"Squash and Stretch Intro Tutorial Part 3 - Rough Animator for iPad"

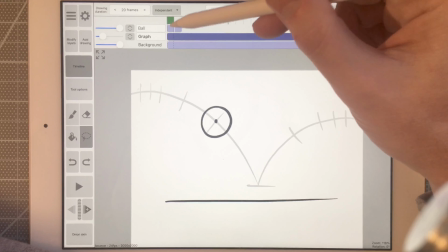(4:10)
And so now I've got two positions. I'll switch to the ball layer, make sure I'm on that first drawing on the ball layer.
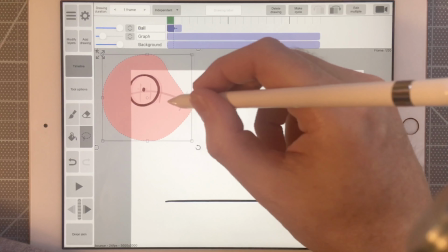(4:18)
And then I'll move this to this position right here.
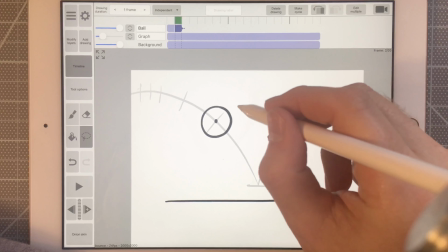(4:24)
And then I'll go to the second drawing, the second frame, and I'll move this to the next position here.
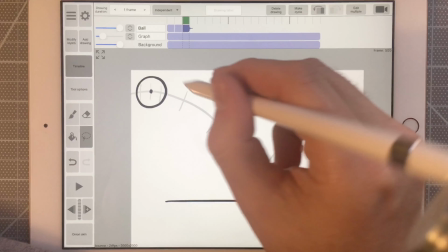(4:33)
I'll go to add drawing, duplicate after, move that,
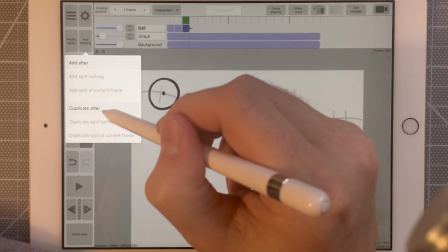(4:42)
add drawing, duplicate after.
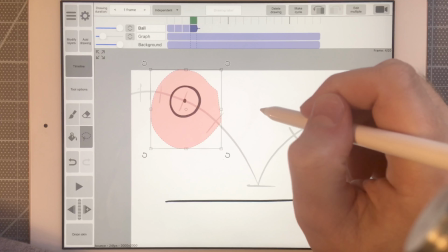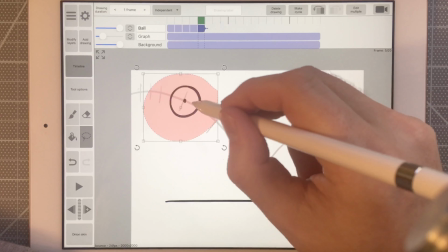(4:49)
Add drawing, duplicate after, and right here, here's where the ball is going to start to stretch out.
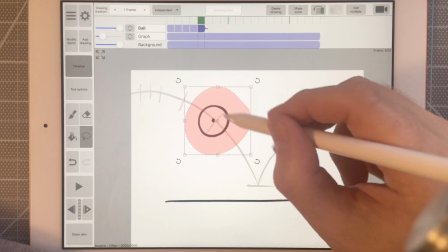(4:57)
So what I'll do is I'll sort of select this guy, move the pivot point to the middle,
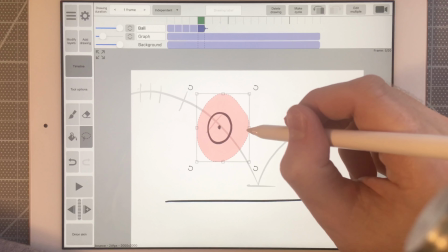(5:03)
and I'm going to push the ball in and stretch up.
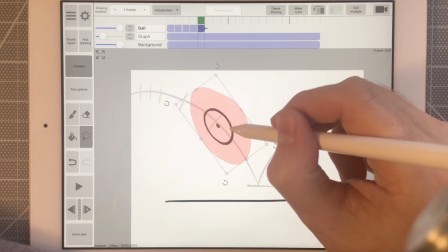(5:10)
And then I'm going to rotate it so that it matches up with the path. Okay.
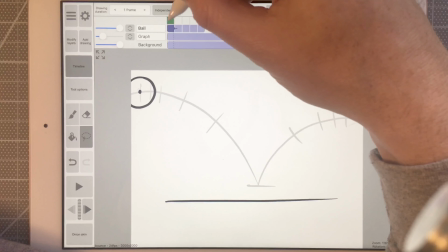(5:15)
So here's what we have. At the top, the ball's sort of at its round shape, and then as it goes down, it starts to accelerate.
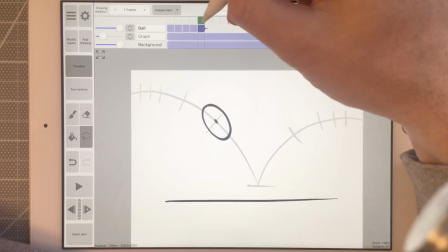(5:22)
We stretch the ball to show the acceleration. And then I'll do one more with the ball contacting the ground.
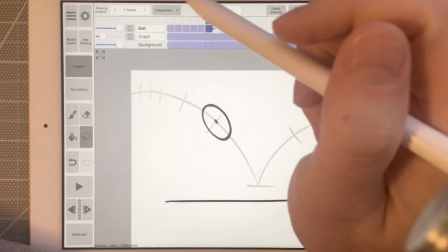(5:30)
So I'm going to go to add drawing, duplicate after. I'm going to move this guy down.
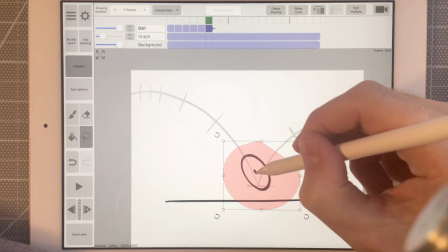(5:37)
And I'll move this to the center right here.
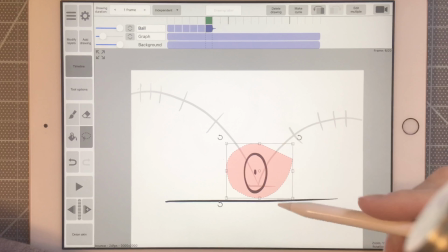(5:39)
I'm going to rotate. And I want to have it the ball being totally straight up and down vertically so that when I squash it,
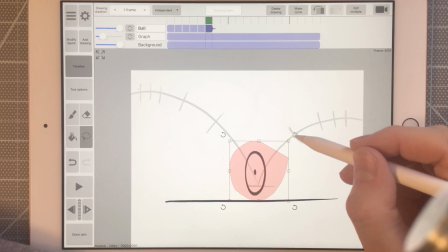(5:48)
I can squash it a little bit more in, stretch out a little bit more. And now I can rotate it and have the ball touch the ground.
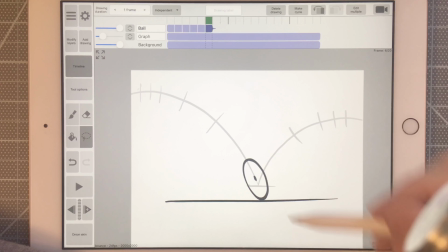(5:56)
So here I'm not going to actually follow my graph because it's important that when the ball comes down,
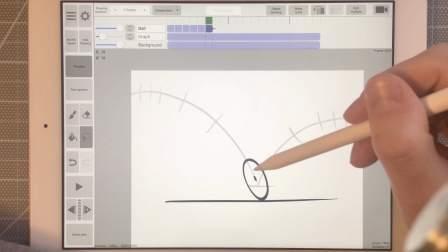(6:03)
we want to have a position where the ball just touches the ground.
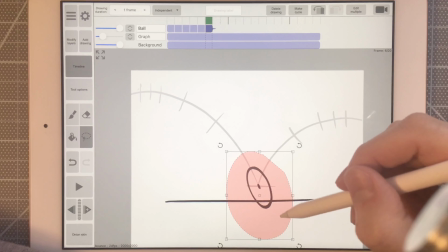(6:08)
And if I were to follow the graph exactly, the ball would be going through the ground, and that wouldn't feel right.
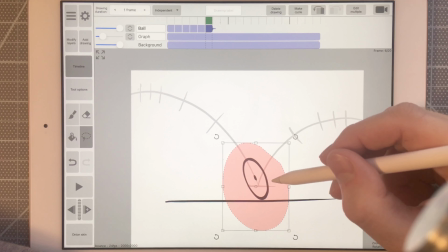(6:14)
I'm just going to place the ball here where it's touching the ground.
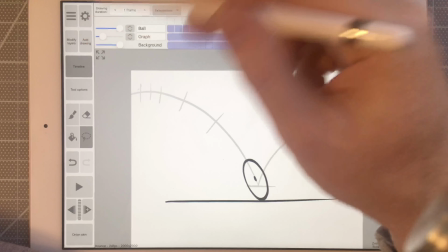(6:19)
And then on the next frame, I'm going to go to add drawing, or I can go right here.
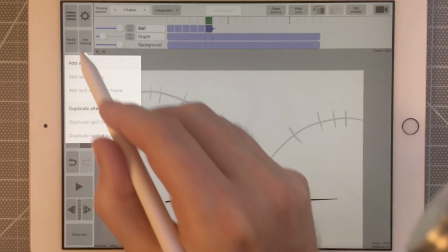(6:24)
And because I don't want to duplicate, I just want to add a new drawing.
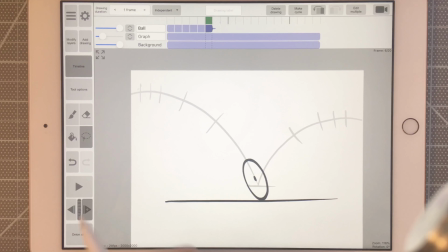(6:29)
What I can do is I can use this button right here, goes to the next frame, and it gives me a blank drawing.
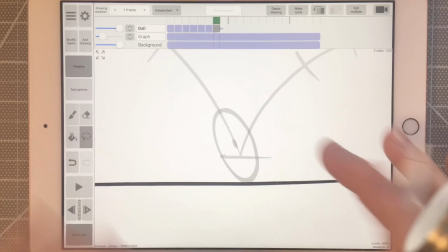(6:35)
I'll turn on my onion skin, and then I'm just going to zoom in a little bit here. Draw on the ball squashing right here.
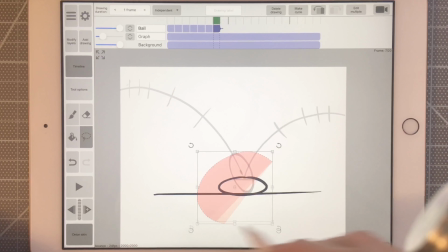(6:44)
And then I'll zoom out a little bit. And I can sort of see that this is probably a little bit too big.
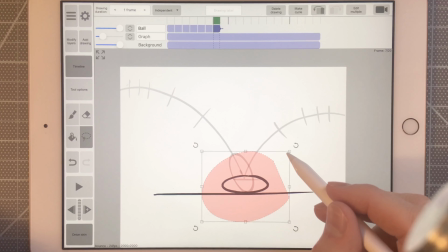(6:52)
Move the pivot point down to the bottom here, scale down a little bit, not too much.
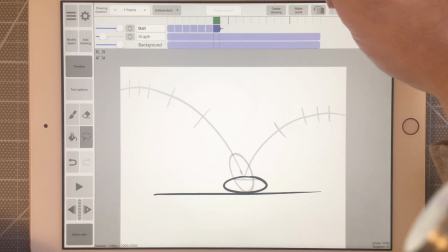(7:01)
Okay.
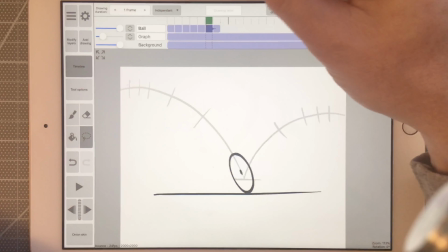(7:05)
Boom. So this is the really important thing, is when the ball touches the ground and then it squashes.
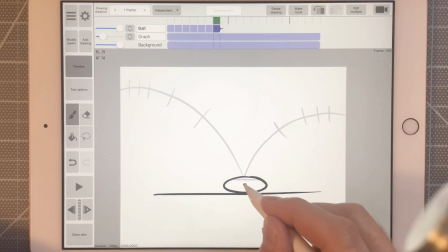(7:14)
And just so it's not distracting, I'll put in a little dot right there, just so that we don't get distracted by that.
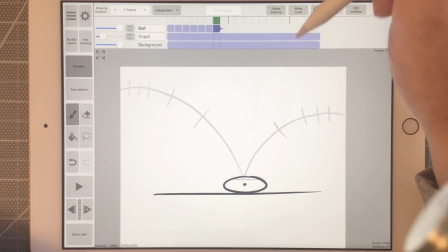(7:21)
All right, so now I'm going to
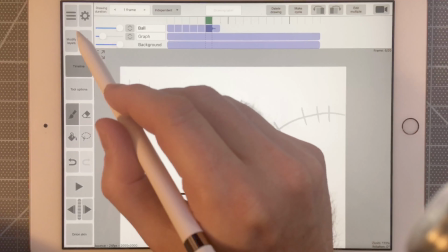(7:29)
reuse this drawing right here. So I'm going to go to add drawing, duplicate after.
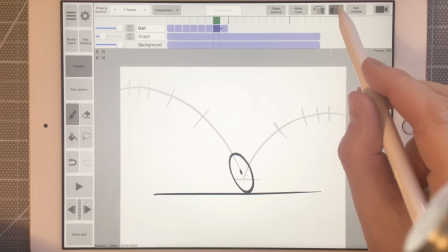(7:34)
I'm going to move this to the very end. So this drawing is going to go all the way to the end of the timeline. Select it.
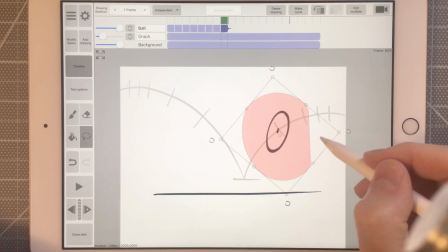(7:40)
I'm going to move this up. I'm going to place this over here.
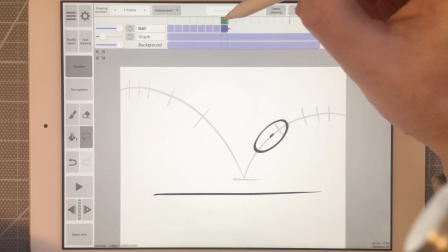(7:48)
Now I'm not going to follow my graph exactly. I'm going to go back just a little bit because I have a feeling that it shouldn't maybe go up that high.
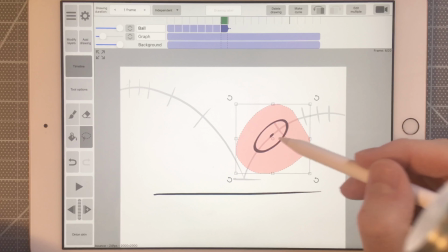(7:58)
That's a pretty good bounce. And maybe I'm going to just rotate it a little bit like this.
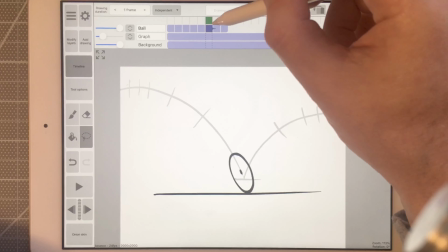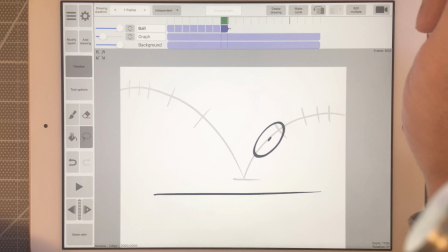(8:15)
All right.